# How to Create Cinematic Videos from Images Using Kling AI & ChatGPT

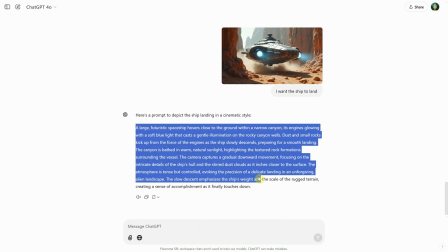495s
So I also added, when I uploaded the images, that I want the ship to land.
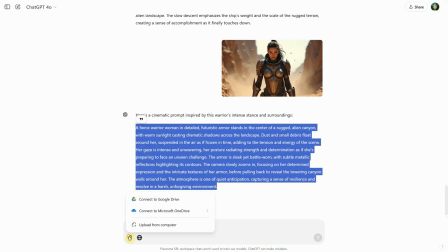501s
I continue adding them and creating prompts for the rest of the images. For this one, I also wanted to specify how I want the soldiers to move. For the final door, I want it to be in a certain way. I want the door to open and show a tunnel when it's open.
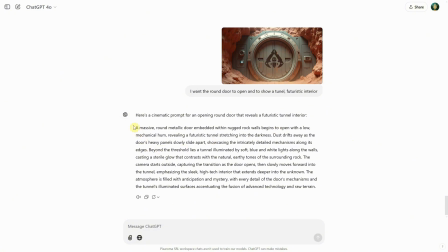518s
So I mentioned that in the prompt and hope Kling will open the door for me. So I just finished uploading all the images and now the ones from the beginning are already ready.
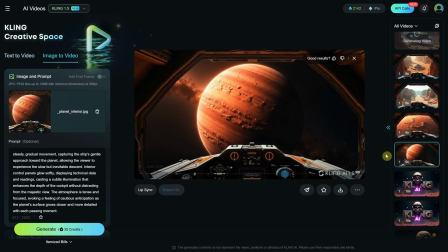527s
The first one looks good with a nice cinematic movement. I click on the download button and choose download without watermark since I have the premium version.
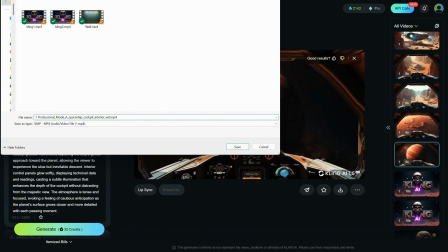537s
For the title, I add number one to know it's the first scene, which will make it easier to arrange in CapCut later.
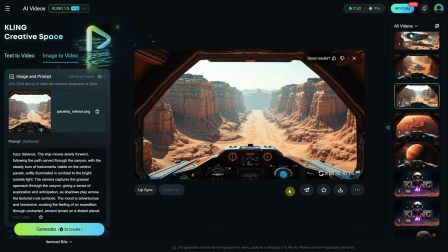544s
The second scene looks good as well. The third scene looks okay too. The fourth scene also came out fine. So with the right prompt, you get fewer mistakes. Now this one is more difficult.
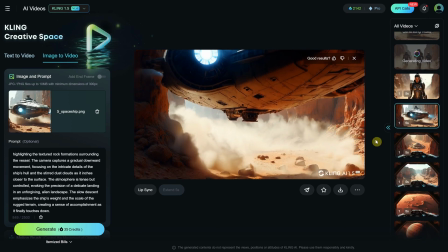557s
Let's see what I got. It doesn't look like it's landing. I need to make another one and hope it understands it.
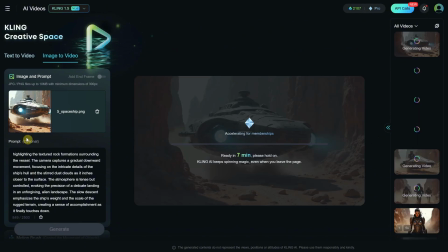562s
So I click generate again. This one with the woman looks okay as well.
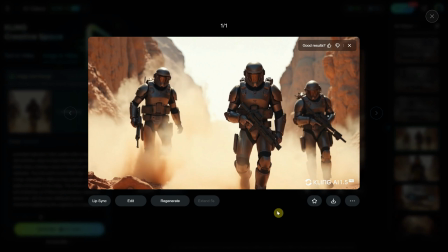568s
Another difficult one since there are more people in the scene, but it came out okay.
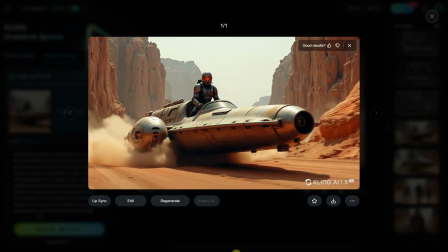575s
This one made a turn, which is interesting. Lots of motion. This one failed though and looks like it's going to crash, so I'll generate another one.
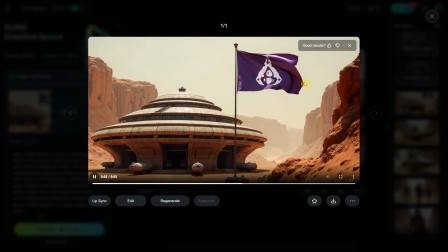583s
The one with the flag and my logo came out really nice. Beautiful motion in the flag.
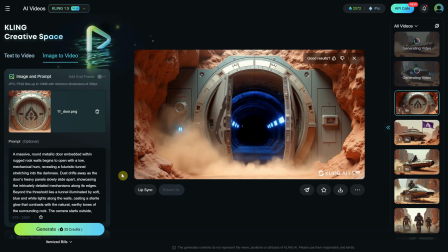588s
The final image with the door got the tunnel as I asked. and the door opened, so I'm happy with the result.
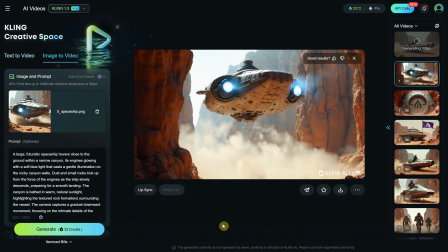598s
For the second attempt of the ship, again, it's not landing, but I think I can fix it in post-processing if I reverse it.
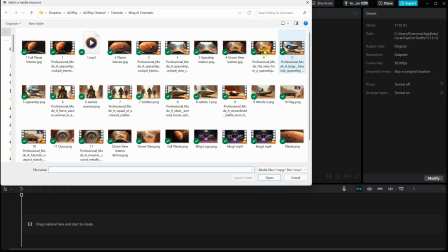607s
Let me download it and import it into CapCut to check.
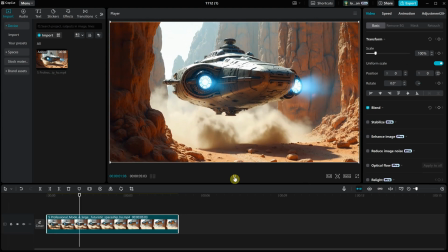612s
I drag it to the timeline, and when I play it, the ship is going up. So I click on the video and use the reverse button.
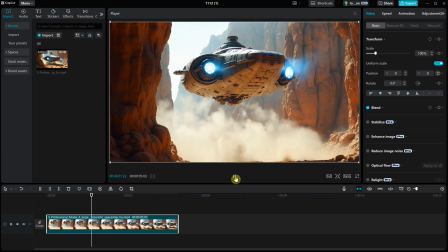619s
Now, when I play it, it's in reverse. The dust direction isn't quite right, but it will work for this example.
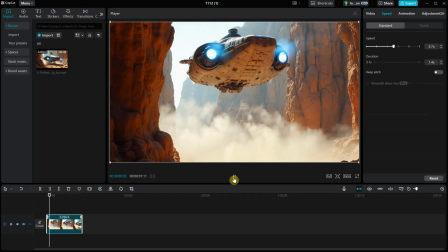626s
You can also go to speed and make the ship go faster, or you can make it go slower.
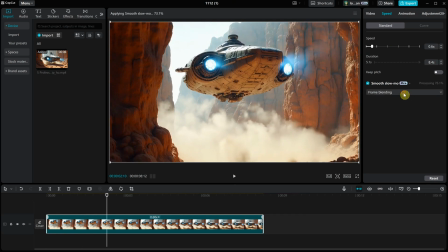635s
You can also use the slow motion option, and I like to use optical flow for better quality. This way you can make videos move slower to get longer videos, or faster to make them shorter and match with your music or voice.
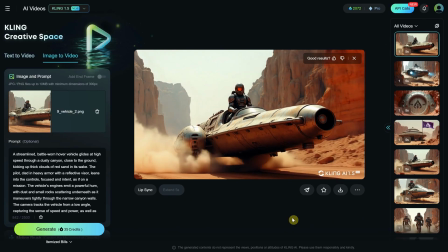646s
For the second version of this video, it's better it didn't crash the vehicle this time.
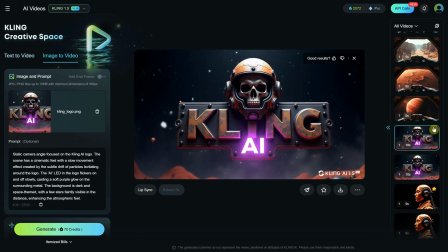651s
I also used an image with Kling text, the one from the intro, to get this short video.
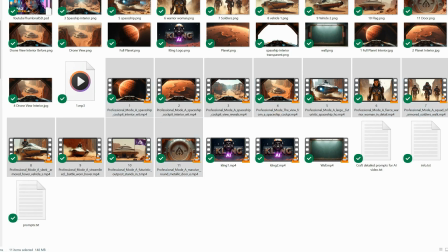655s
Now that I have all the videos, and each scene has a number in the title, it's easy to select all and drag them into CapCut so they'll be in order.
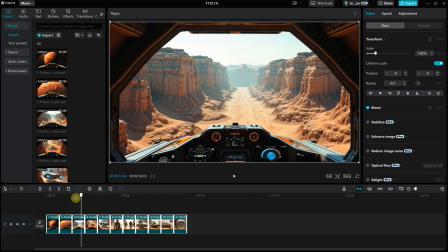663s
As you can see, it's all arranged. All I have to do is adjust the time for each scene so it matches with the sound.
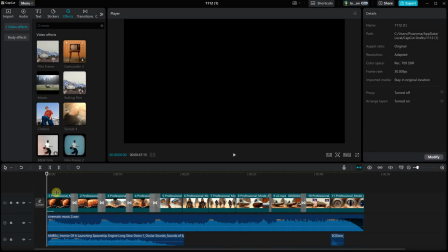670s
So this is the final video. On the first layer, I have all the videos. On the second layer, I have the music.
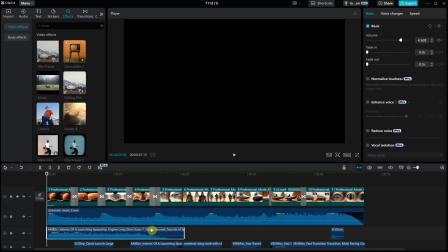676s
And on the third and fourth layers, I have the sound effects.
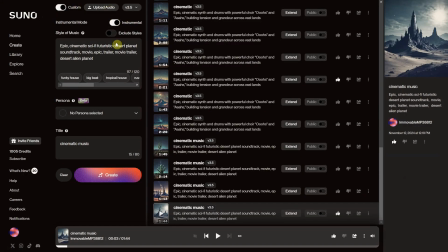679s
For the music, I used Suno AI in the instrumental mode with an epic cinematic prompt. I tried a few versions until one fit with my video.
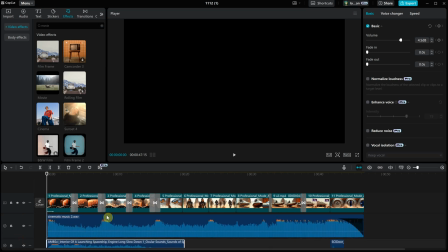690s
As you can see in the music, there are portions where there's a spike in the sound.
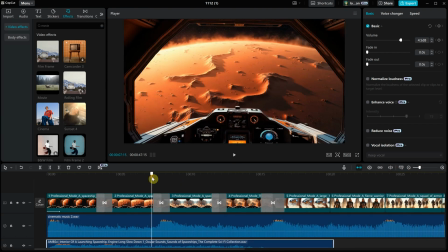695s
I try to place transitions at those spots so the scene changes when there's a drum hit or something similar in the music. For example, I made the transition here and also here when the ship lands.
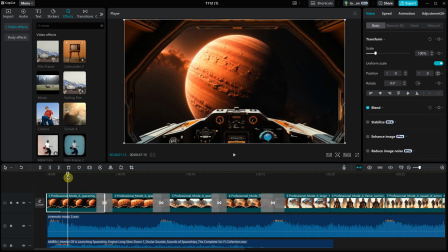708s
For the intro, you can see it has an effect, like it's warping and landing in front of the planet.
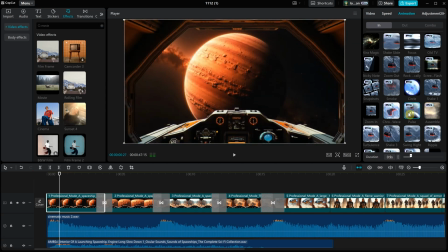715s
For that, I selected the video and went to animation. Here, you have options for both in and out animations. For the in animation, I used one called Pulse. Then for the transition, I used the pull in effect.
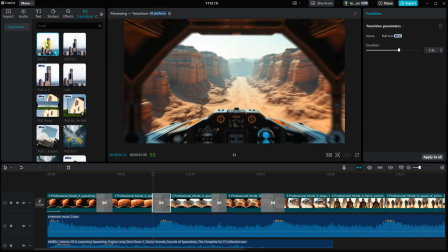730s
So play around with effects, but try not to use too many. In this case, it helped make the ship seem like it was moving fast toward the next scene. And that's all for today.